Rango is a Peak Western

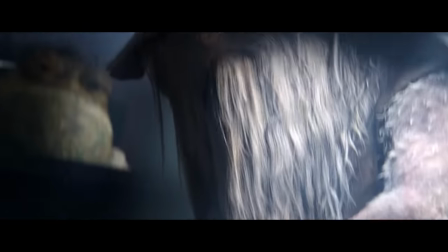(4:08)
Rango exists in this strange middle ground of photorealism and anthropomorphism.
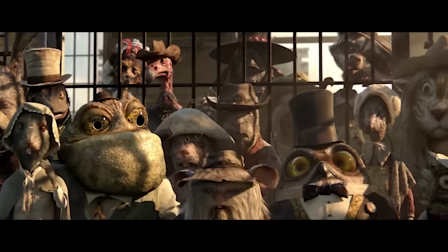(4:14)
The environments look and feel like they were actually photographed, yet the characters range in how realistically they're depicted.
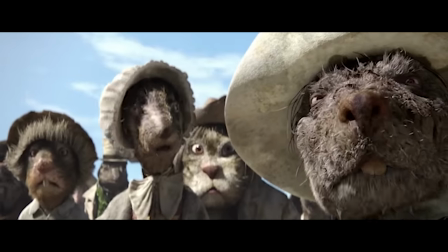(4:20)
The level of detail that's put into the texture of their clothing, skin, fur, and weaponry is astonishing, but the character designs themselves,
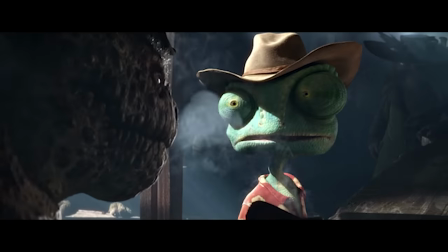(4:27)
I think, were made to feel more unsettlingly real if the character's personality called for it.
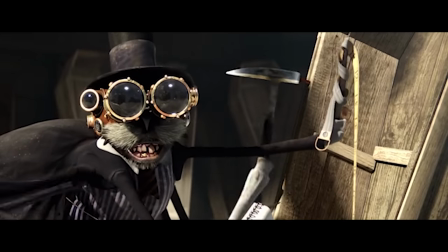(4:33)
The more antagonistic the character is written, the more like the actual animal they look like. The most striking example of that being Jake, but we'll get to him in a minute.
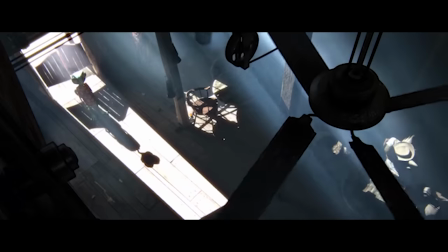(4:41)
The staging of the shots and the way scenes are lit is really what makes Rango's visuals still hold up today.
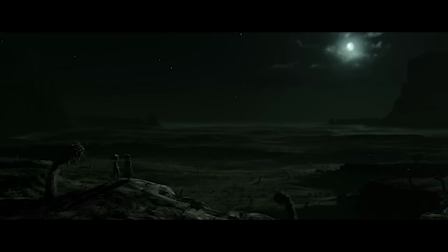(4:47)
The majority of these shots are just downright gorgeous.
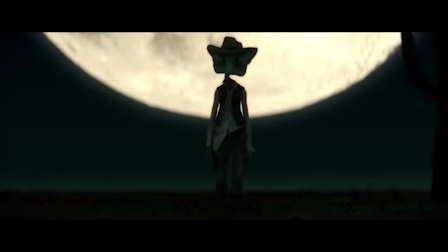(4:51)
Not only is this a result of the planning of the filmmakers during the emotion capture performances, it's also because the cinematography was supervised by Roger Deakins.
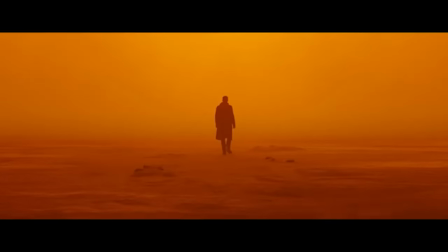(4:59)
If you don't know who he is, he's one of the most celebrated cinematographers in the history of filmmaking, and his list of credits is beyond impressive.
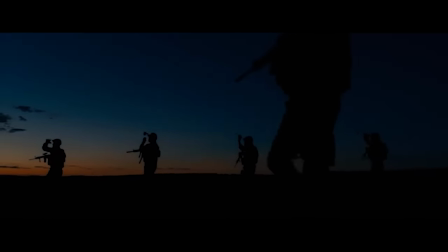(5:06)
He's a master of lighting and color, so having someone like him on board to supervise the way scenes are staged,
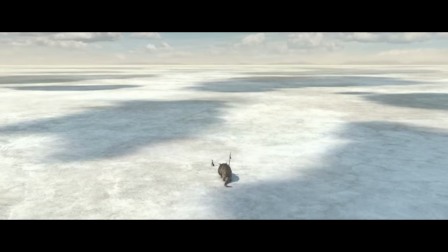(5:13)
along with the high level of details on the characters and environments, is what makes Rango what I can only describe as beautifully ugly.
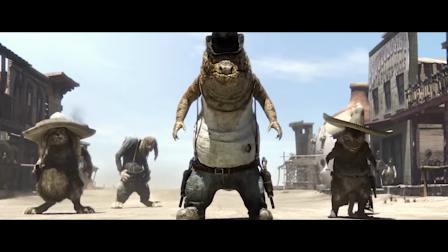(5:20)
That ugliness is reflective of the dark western world that the story plays out in.
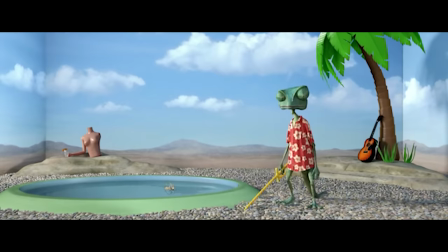(5:25)
That story follows a pet chameleon who is flung out of a car onto a desert highway,
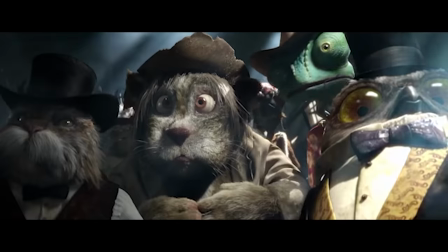(5:29)
finding himself in the town of Dirt where, by using his honestly really impressive skills as a wannabe actor,
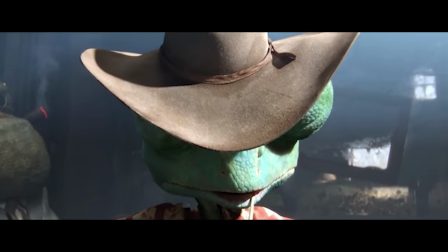(5:35)
is able to convince the townspeople that he's a dangerous outlaw named Rango.
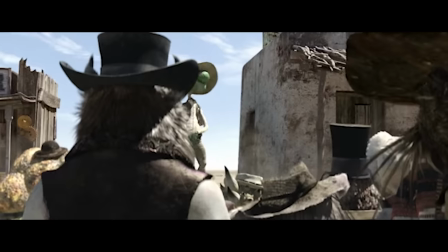(5:39)
The mayor of Dirt names Rango the new sheriff, and he's put in charge of finding the stolen water from the bank that the entire town survives off of.
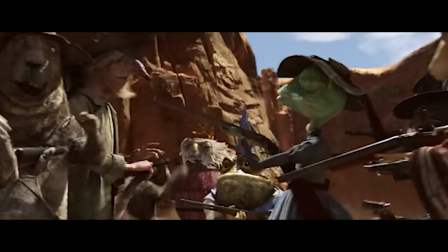(5:47)
Rango actually ends up being pretty damn good at his job, despite being a total fraud, and actually comes to bond with the people of Dirt on their journey to find the stolen water.
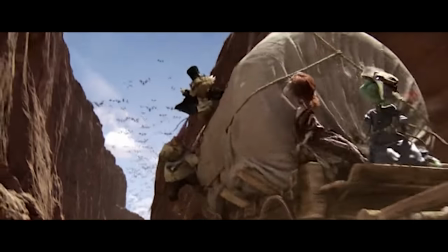(5:56)
That journey is filled with some very funny character interactions, thrilling action sequences, and some real heart that ultimately made Rango one of my favorite westerns.
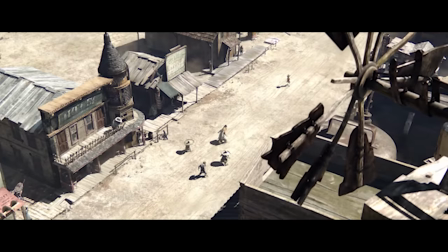(6:05)
It celebrates the genre with visual callbacks and references,
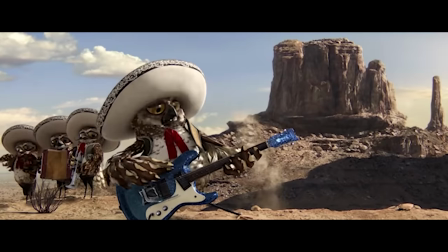(6:09)
as well as a phenomenal musical score by Hans Zimmer that feels reminiscent of some of the Spaghetti Western scores composed by Ennio Morricone,
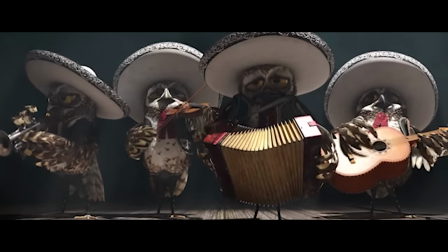(6:16)
and at one point I noticed on my latest watch, even directly lifts from Elmer Bernstein's score for The Magnificent Seven.
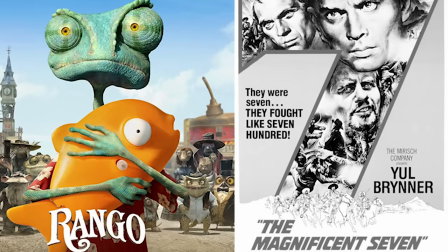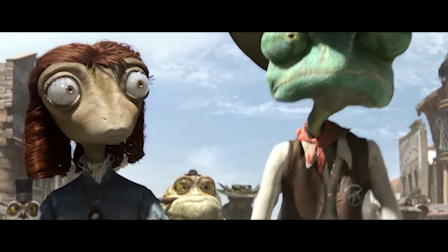(6:29)
Rango embodies the classic western lawman archetype so well that he ends up rallying his new friends together and inspiring them.
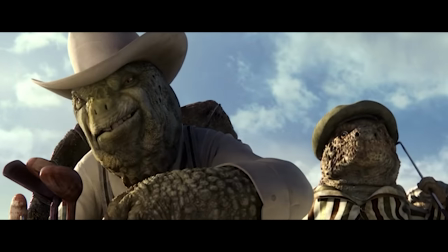(6:37)
Having underestimated the effect he would have on the people, the mayor, the real villain of the story,
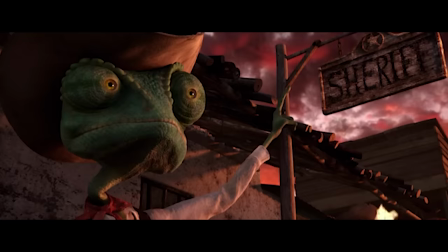(6:41)
begins to see Rango as a threat and ultimately decides to dismantle the legend he's building up by calling in another.
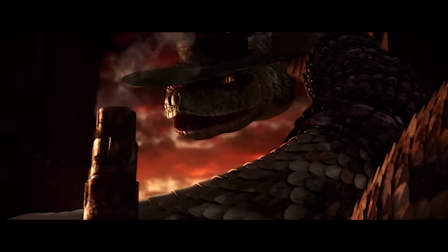(6:51)
For many, Rattlesnake Jake is the most memorable element of this film.
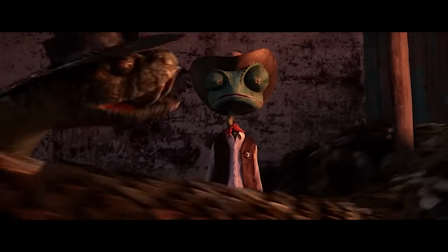(6:55)
As far as animated antagonists go, he's one of the most visually intimidating right off the bat.
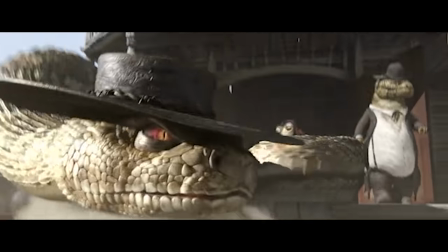(7:00)
For anybody who has a phobia of snakes, the fact that Jake is the most photorealistic depiction of any animal in the film will probably
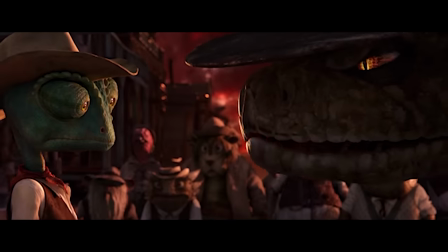(7:07)
immediately strike as much fear as he does into the people of Dirt and Rango in his first appearance.
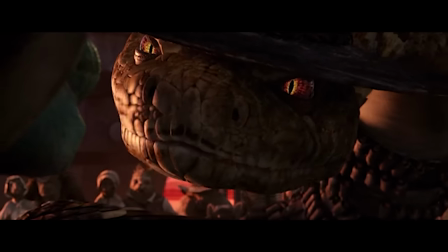(7:13)
That first appearance occurring way later into the film than you would think.
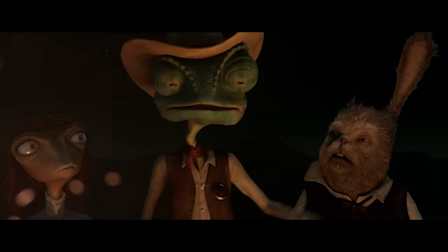(7:17)
Jake is a great example of an antagonistic force that looms over the story before ever appearing.
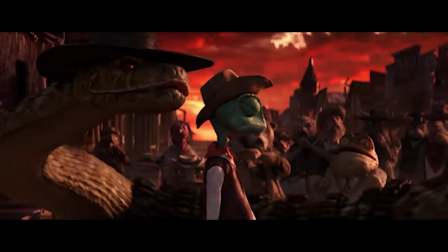(7:22)
He only has about six minutes of screen time, but the way that characters speak of him before he arrives makes him feel like the Grim Reaper coming to collect.
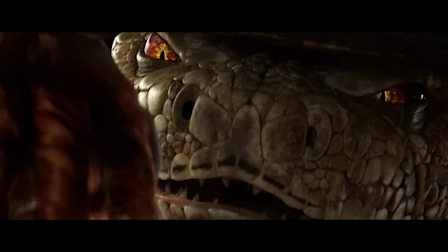(7:31)
One of the characters goes as far to say just that. Jake's appearance drastically alters the tone of whatever scene he's in.
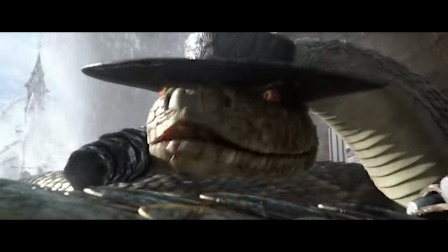(7:38)
Just about every moment with him is played straight, with no real comedic relief. The way he moves, the hissing sounds he makes, the gatling gun tail, and the outstanding performance of Bill Nighy elevate Jake to a level near iconic for me.
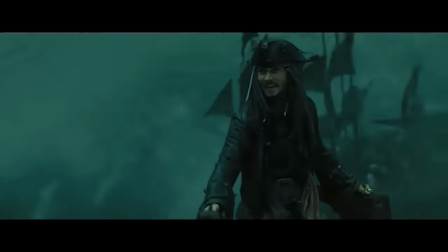(7:51)
I guess I just like movies where Johnny Depp and Bill Nighy face off with one another.
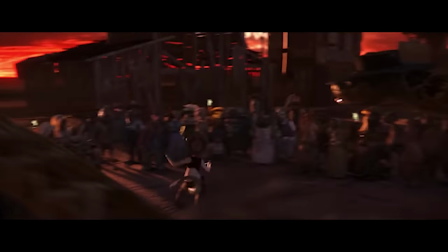(7:55)
With Jake being introduced, he actually helps to bring the major thematic element of the story to its climax, that element being the search for identity.
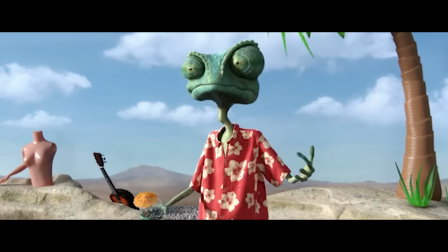(8:04)
When we first meet Rango, he's an unnamed pet that's searching for some defining characteristics to make up who he is.